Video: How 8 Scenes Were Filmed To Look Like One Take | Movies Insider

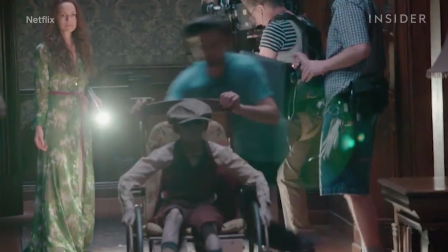The Hill House set had places throughout for the crew and their equipment to hide whenever the camera turned in their direction.
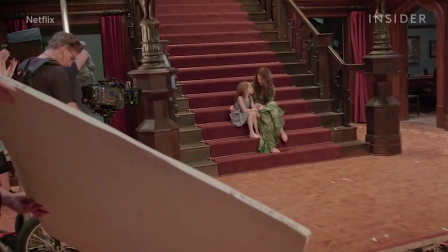Like with Birdman and 1917, Hill House also demonstrated the challenges of lighting a oneer.
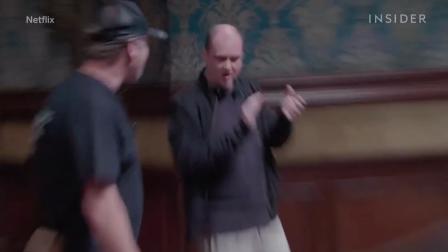If an actor missed a cue, they wouldn't be lit properly. So series creator Mike Flanagan came up with a unique solution.
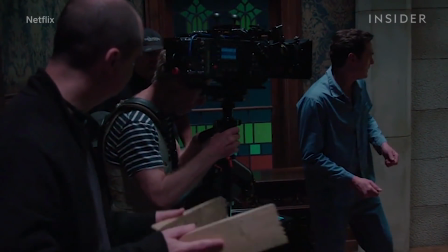When he clapped these two wood blocks together, the cast member knew what to do.
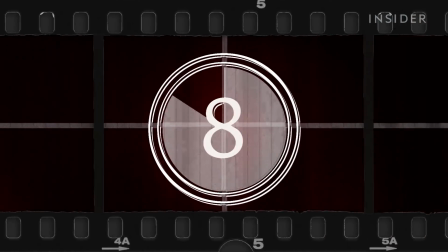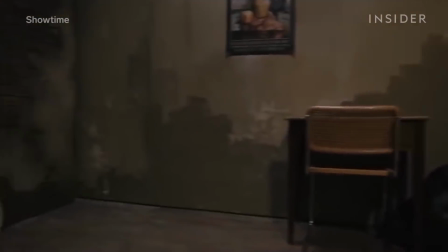One-take scenes aren't just used to show movement from place to place. They can also be really useful in showing the passage of time.
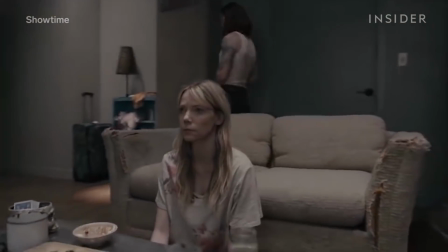This scene from the Showtime series Kidding shows the character Shayna watching
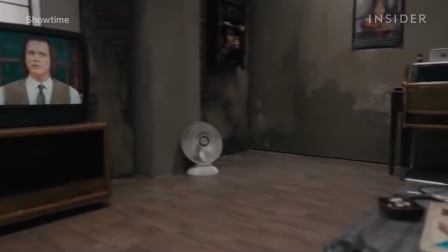Mr. Pickle's puppet time on her TV as her life progresses and improves around her.
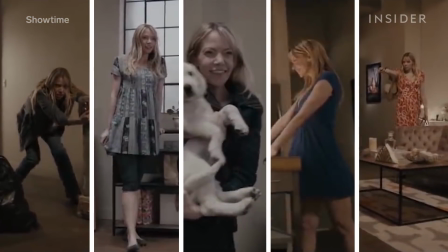The shot captures 5 years of her life over the course of 1 minute and 42 seconds.
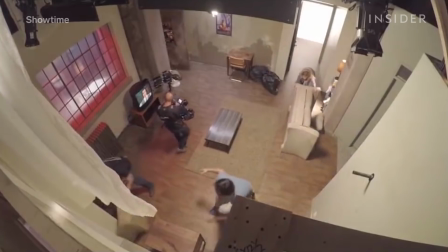Because the camera had to circle constantly around the room as it changed, this endeavor was an absolute mad rush for the cast and crew.
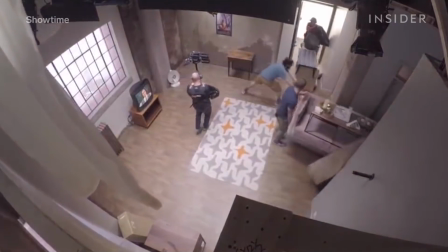Couch!
To show the passage of time, the camera operator circled around the room.
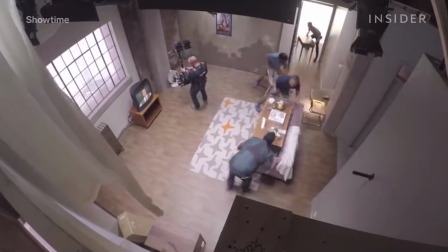Each area of the room would show a new development in Shayna's life.
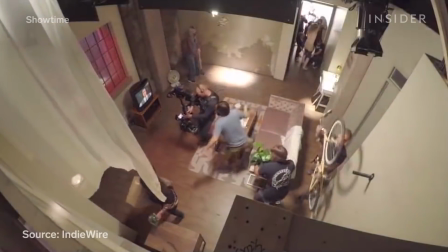So whenever the camera wasn't focused on them, the 50 crew members had to swap out furniture and bring in new props.
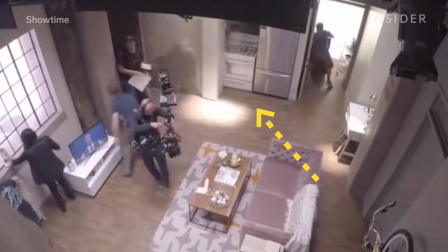Then this wall slid over into the kitchen.
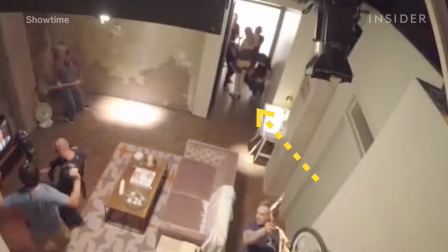While that was happening, actress Riki Lindholm had to go through multiple costume changes, some of which involved using a body double.
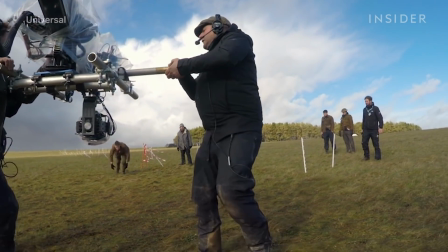What are some of your favorite one-take scenes? Let us know in the comments.